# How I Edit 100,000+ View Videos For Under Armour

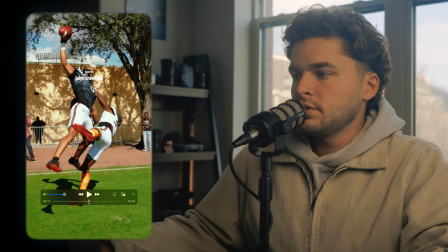16:30 Now moving on, we got a couple more plays, got one more play.
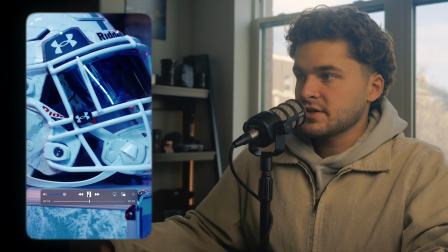16:35 A one-handed catch, once again showing his name on screen with that same real-time slow down,
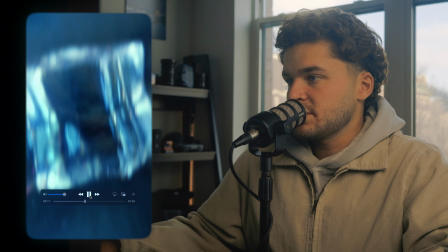16:41 speed up before you go to the next clip. And then we're showing some more gear, different teams.
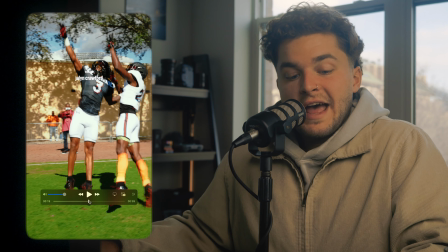16:47 And now just kind of ripping through some different players to show events that happened throughout the past week and also show some different names.
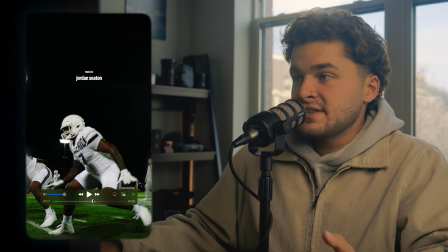16:55 So this was during the Fastest Man Challenge. Show his name on screen. Got one of the best linemen in the country.
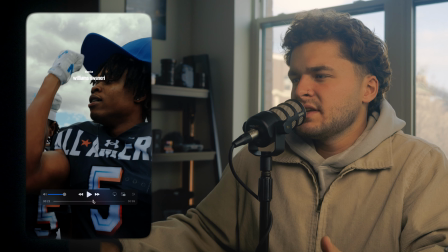17:01 The man who won the, I think it was the tug of war competition.
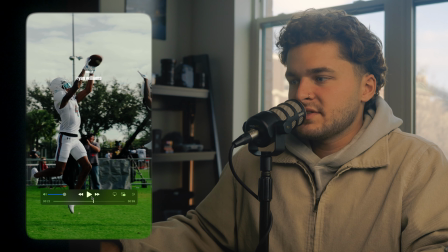17:07 A good catch. This is one of the best wide receivers in the country, showing the different names that people want to see.
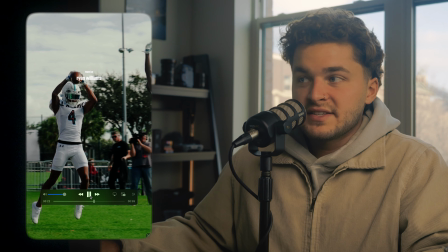17:13 The plays, nothing really crazy happened on the back half of this edit.
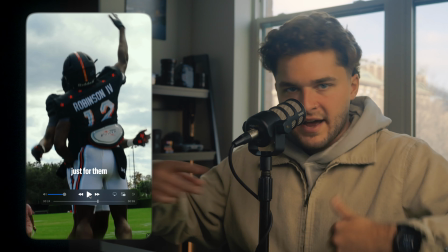17:17 Same kind of thing where it's a speed up, slow down, speed up constantly to have the different plays and the different clips blend within one another.
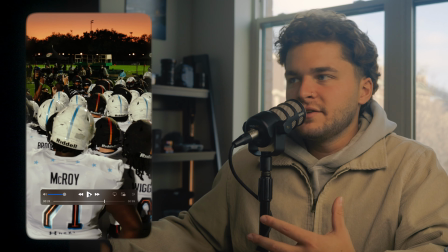17:29 Then we got the classic battle of Team Ice and Team Fire, telling that story of how there's two teams, they're competing together, and there's some of the best players in the country.
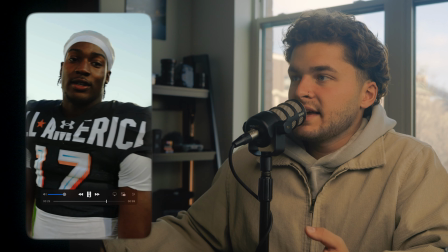17:39 Showing some more players, some lines here, really telling the story in this back half.
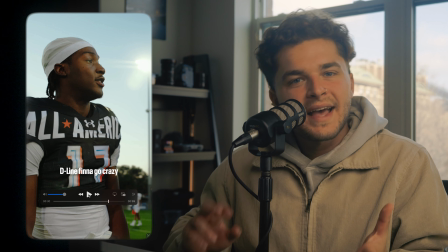17:44 So the front half is very effect heavy. The back half is telling you what the heck is even happening at this event and what this video is for.
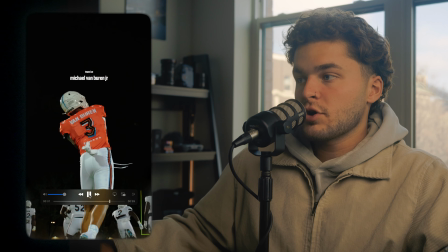17:55 Showing a couple different names right here. You see a quarterback with that hip mount, that Snorricam on.
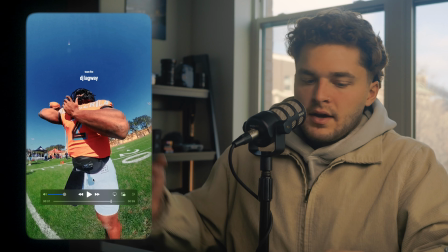18:00 You can see the colors don't match perfectly here. I don't have a ton of time to color grade these videos,
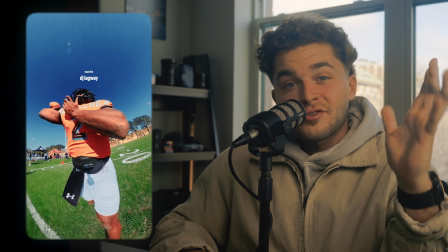18:07 and also to match an R5 and a 360 camera is very, very difficult.
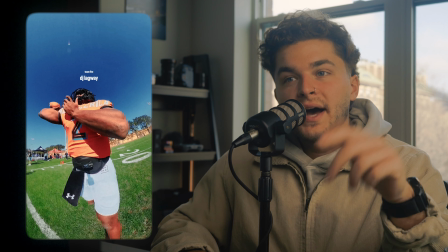18:13 I do notice that the 360 camera, as expected, does lack, but if you're in good lighting, it's better than a GoPro.
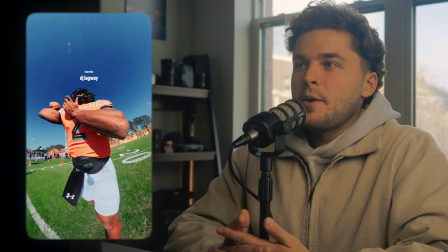18:22 It's better than a lot of those different action cams, but it's not perfect. You see it's even grainy up here.
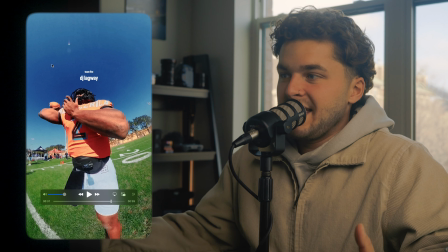18:28 This is just during the day. Super bright sunlight.
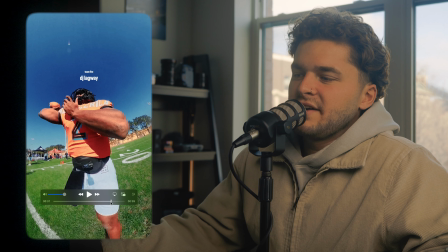18:31 ISO as low as it can go, but I still love this unique perspective of a quarterback throwing.
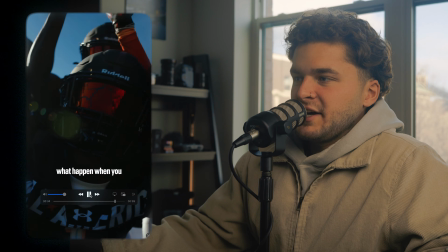18:37 I mean, I've never seen anything like that. Then we got some players celebrating with some lines in the background, another big play.
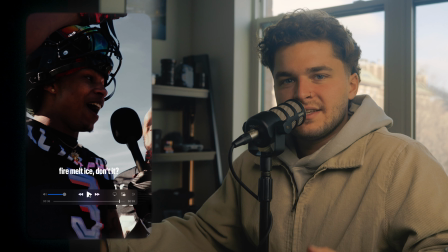18:45 One line at the end about Team Fire, talking about Team Ice, and then another line of Team Ice, talking about Team Fire.
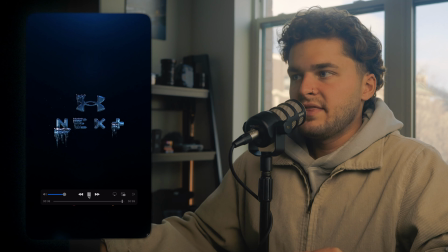18:53 So right there, that outro, that is RenderForest once again.
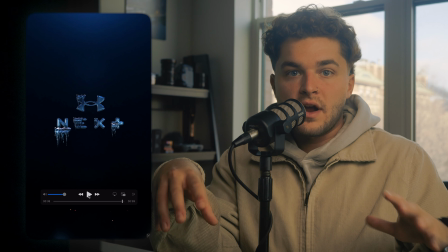18:57 Now, RenderForest is a tool that I found whenever I was searching through unique things to do for this event.
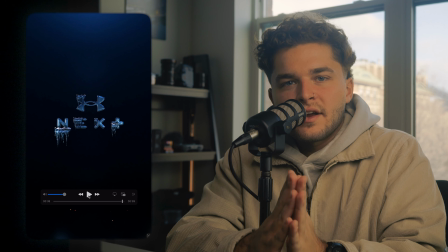19:05 I figured that there is so many AI tools.
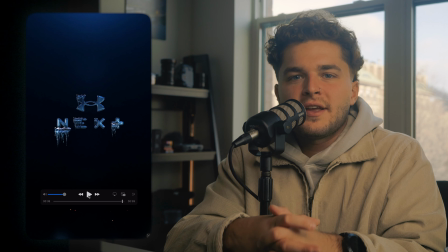19:09 One of the simple AI tools that could exist is uploading a logo and having the AI tool animate it.
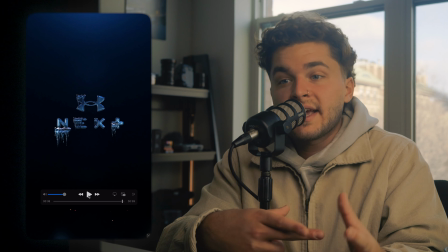19:17 Whether it's having pieces come in one at a time, making it three-dimensional, making it have different effects.
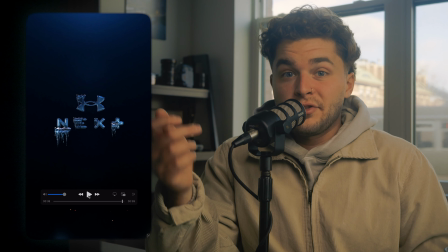19:24 I figured there had to be something. And on TikTok, just scrolling through, I looked up like AI logo effects, and I found RenderForest.
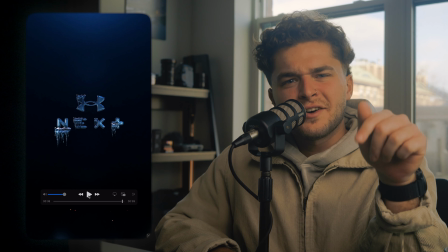19:33 Now, I paid $30 a month. I'm actually reminding myself now that I need to cancel it before I get renewed for it.
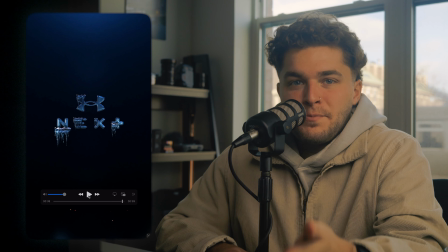19:39 But I uploaded the different logos that we had, the PNGs, and the UA NERf one was one that I had.
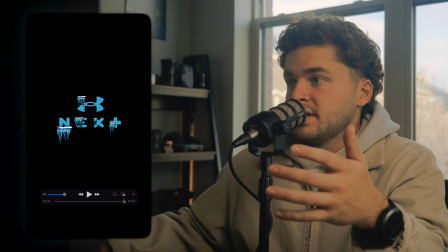19:45 So this logo at the end is all I started with. This one right here. that blue frozen UA Next logo,
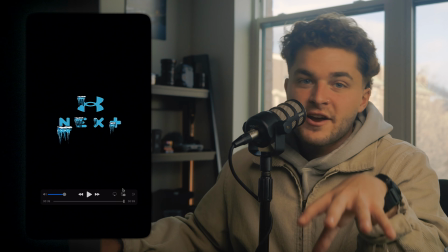19:53 and I uploaded it into a fire animation on that RenderForest.
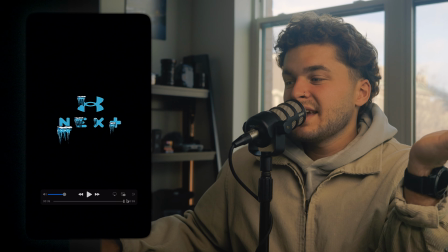19:58 Wait about an hour, maybe 30 minutes, and then it spits out this fire into ice.
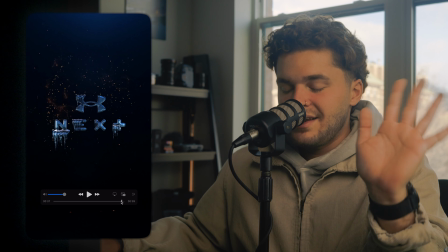20:04 Now, the fact that it can do that, I didn't do anything. I didn't animate this.
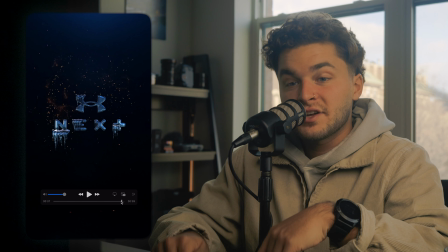20:10 I uploaded it, and I clicked, oh, that's good. Okay, yes, enter, and you wait.
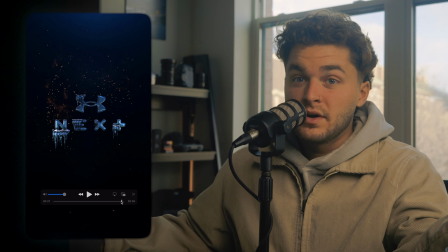20:16 That's a heck of a tool, and I highly recommend it.
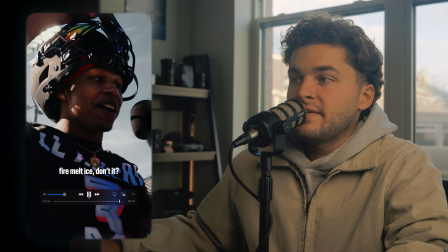20:19 But you watch this outro, and it goes fire, ice to the ice.
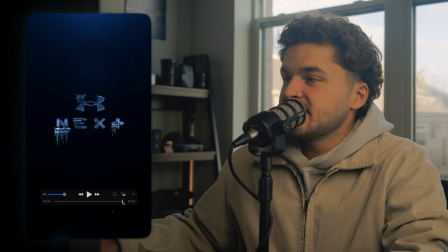20:25 That ice logo is just what we had. This animation is what it gave us.
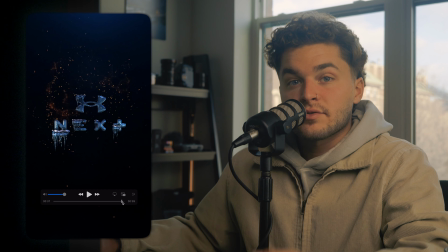20:31 RenderForest is one of the tools that really helped us throughout creating these assets for Under Armour.